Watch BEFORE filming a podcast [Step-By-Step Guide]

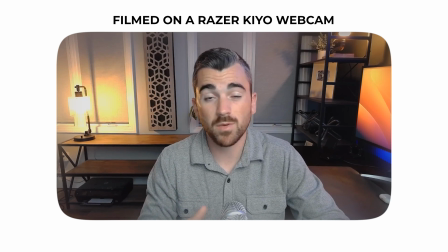[4:06]
So all in all, we're talking a really nice virtual podcasting setup. for just a couple hundred dollars depending on your smartphone you can also connect
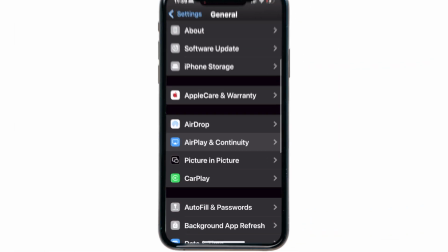[4:14]
it and use it as a webcam as well iphones make this really easy you can just select it as your video device and bam you've now got an
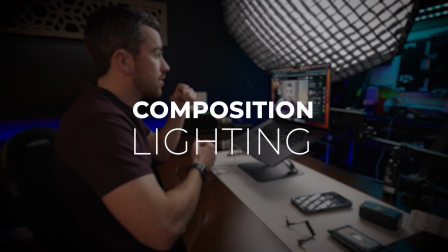[4:21]
incredible looking webcam okay now when it comes to composition and lighting we'll keep it simple here and get more advanced with the future setups one of the biggest things you can do to improve your composition is to raise the height of your computer or webcam don't place your laptop down on a desk
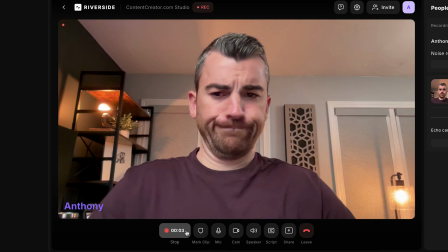[4:34]
and have it pointing back up at you It's just a super unflattering angle.
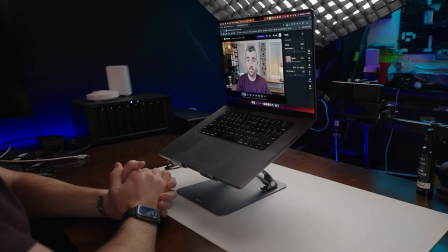[4:38]
Get a laptop stand or raise the height of your desktop monitor so the camera is at roughly eye level with you.
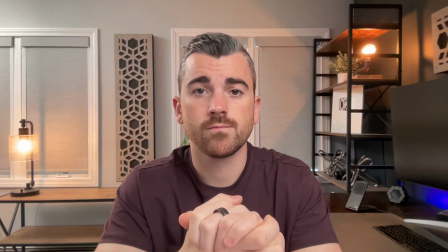[4:44]
From there, focus on organizing your background. Keep it symmetrical with your horizontal and vertical lines straight up and down and side to side.
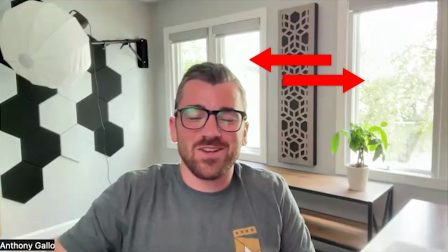[4:51]
Now this next point is crucial. Avoid having super bright overexposed windows in your background. Webcams are not good at handling this much contrast with the bright and dark areas all in the same scene.
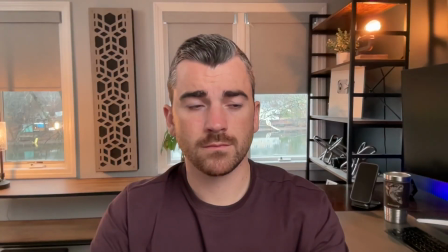[5:02]
It's just going to wash out your image and make it look terrible. So shut the windows. If you've got a laptop, move into another room, whatever you have to do. Now, speaking of light, the most important thing is to actually have light hitting you, the subject, to begin with.
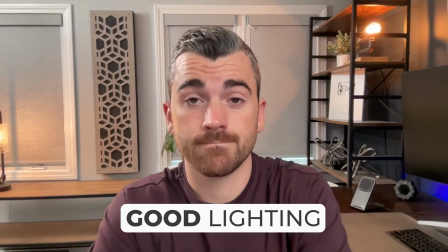[5:16]
These webcams all have extremely small sensors, so their image quality will fall off a cliff if there isn't enough light in the scene.
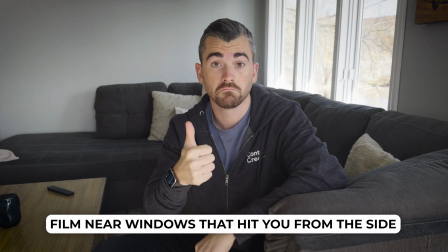[5:23]
So instead of having a window behind you, which doesn't help at all, maybe rotate your setup so that window's hitting you from the front, casting light actually on you as the subject.
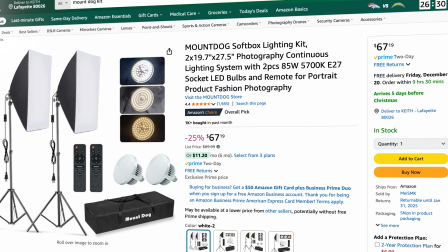[5:32]
Or alternatively, you can buy a super affordable kit like the Mount Dog kit or any of the other lighting kits that I have recommended in our gear guide,
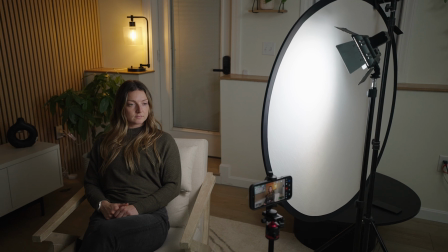[5:40]
which you can find in the description. Placing one of these lights in front, off to the side, and slightly above you, it's going to improve your setup so much.
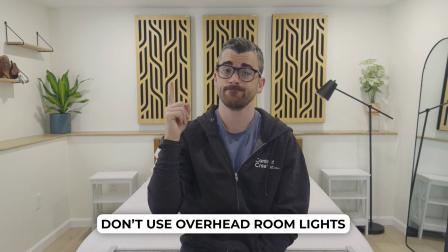[5:47]
Now, another lighting tip, you generally don't want light hitting you from directly above. So like room lights, for example, if you've got an LED ceiling light, if that's hitting right on you, it's going to cast unflattering shadows. It doesn't look good,
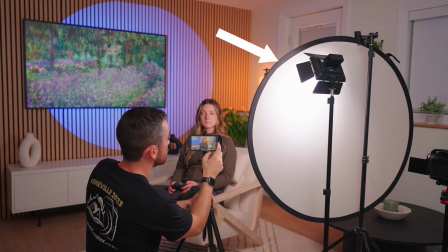[6:00]
so I'd recommend turning those off and relying either on a window or one of those professional lights that's hitting you from a more flattering angle and not directly above. Now that covers a very basic setup that won't cost much, but it will look and sound great. Now let's talk about using mirrorless cameras as webcams.
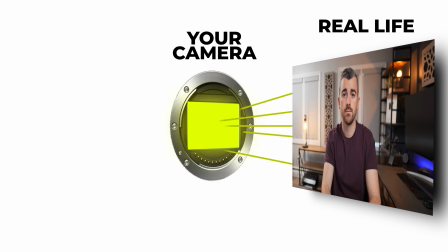[6:16]
Mirrorless cameras have larger sensors and lenses with larger apertures that will collect much more light and in turn make your video look better.
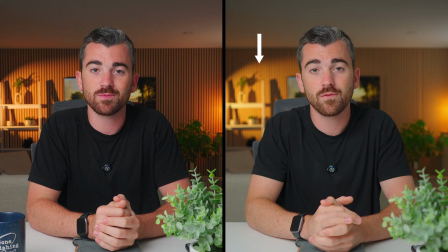[6:24]
Not to mention, if you like that blurry background look, these larger sensors and apertures help with that as well. Every camera is slightly different, but connecting a camera as a webcam is pretty straightforward.
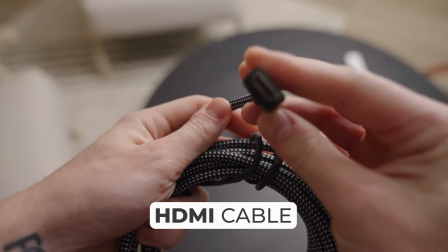[6:33]
All you need is an HDMI cable and be careful to get the proper HDMI cable for your camera.
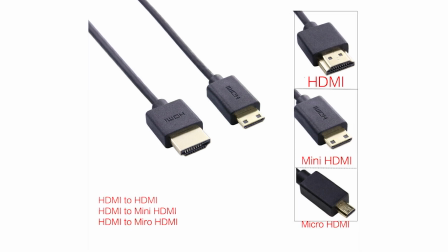[6:39]
There are full HDMI, micro, and mini HDMI options. From there, you want a video capture card like this guy here.
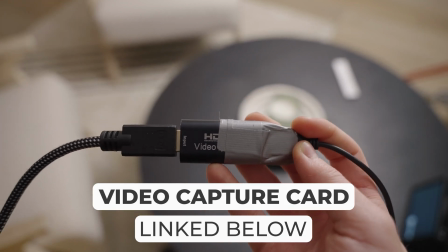[6:46]
It basically converts the video signal into a format that your computer can recognize and use as a webcam.
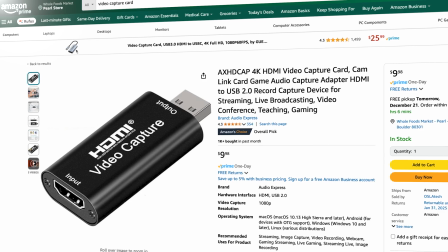[6:52]
There are expensive options online like the Elgato capture cards, but I use this cheap one from Amazon and it's worked fine for me for years.
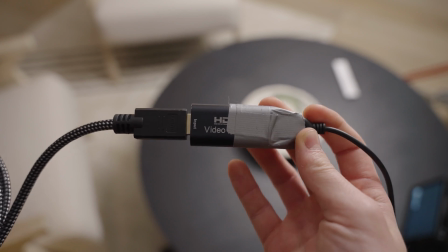[6:59]
I just duct tape the connections to make sure it never comes loose while recording. Now, some things to keep in mind if you're using a mirrorless camera as a webcam.
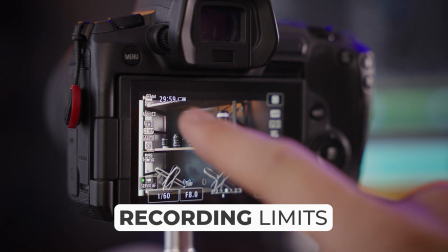[7:07]
First, check the recording limit on the camera. Lots of Canon cameras, for example, are limited to 30-minute recording sessions. So if you were recording, it would stop at 30 minutes and you'd have to hit record again.
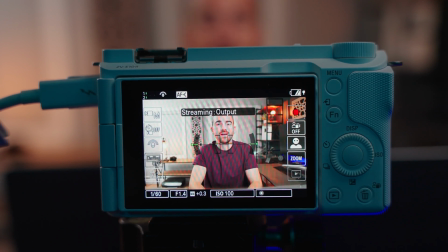[7:18]
Now, if you're using the camera as a webcam, you technically don't need to hit record for the video feed to actually enter your computer.
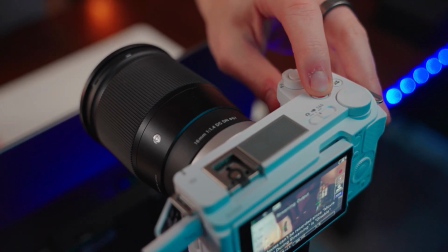[7:25]
But a lot of people, myself included, like to actually record internally to the camera as well, just so I have a backup, you know, a super high resolution version of the video. And if you are doing that, you don't want to have a 30 minute record limit.
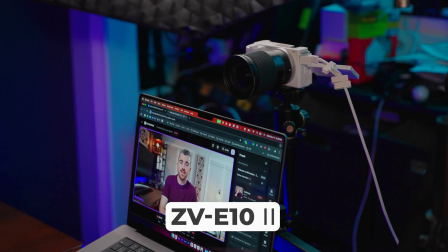[7:38]
My favorite entry level mirrorless camera is the Sony ZV-E10 Mark II, which I've done a review on here on this channel.
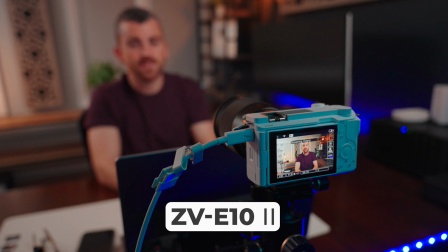[7:44]
This camera can record for hours and it was built with streaming and podcasting in mind. And at the price, I don't think there are any other cameras that can beat it.
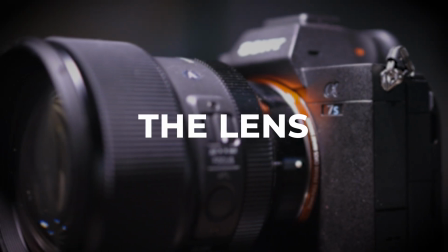[7:51]
Up next, you want to consider the lens. Now, generally for podcasts, especially virtual ones where the camera is basically a webcam, you want a wide angle lens like this, giving you plenty of space to move around.
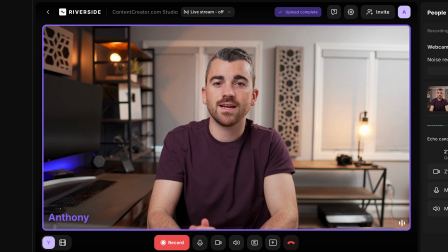[8:03]
Something in the 12 to 24 millimeter range is great for virtual podcasts. And what you're seeing right now is the Sigma 16 millimeter lens on the Sony ZV-E10 Mark II.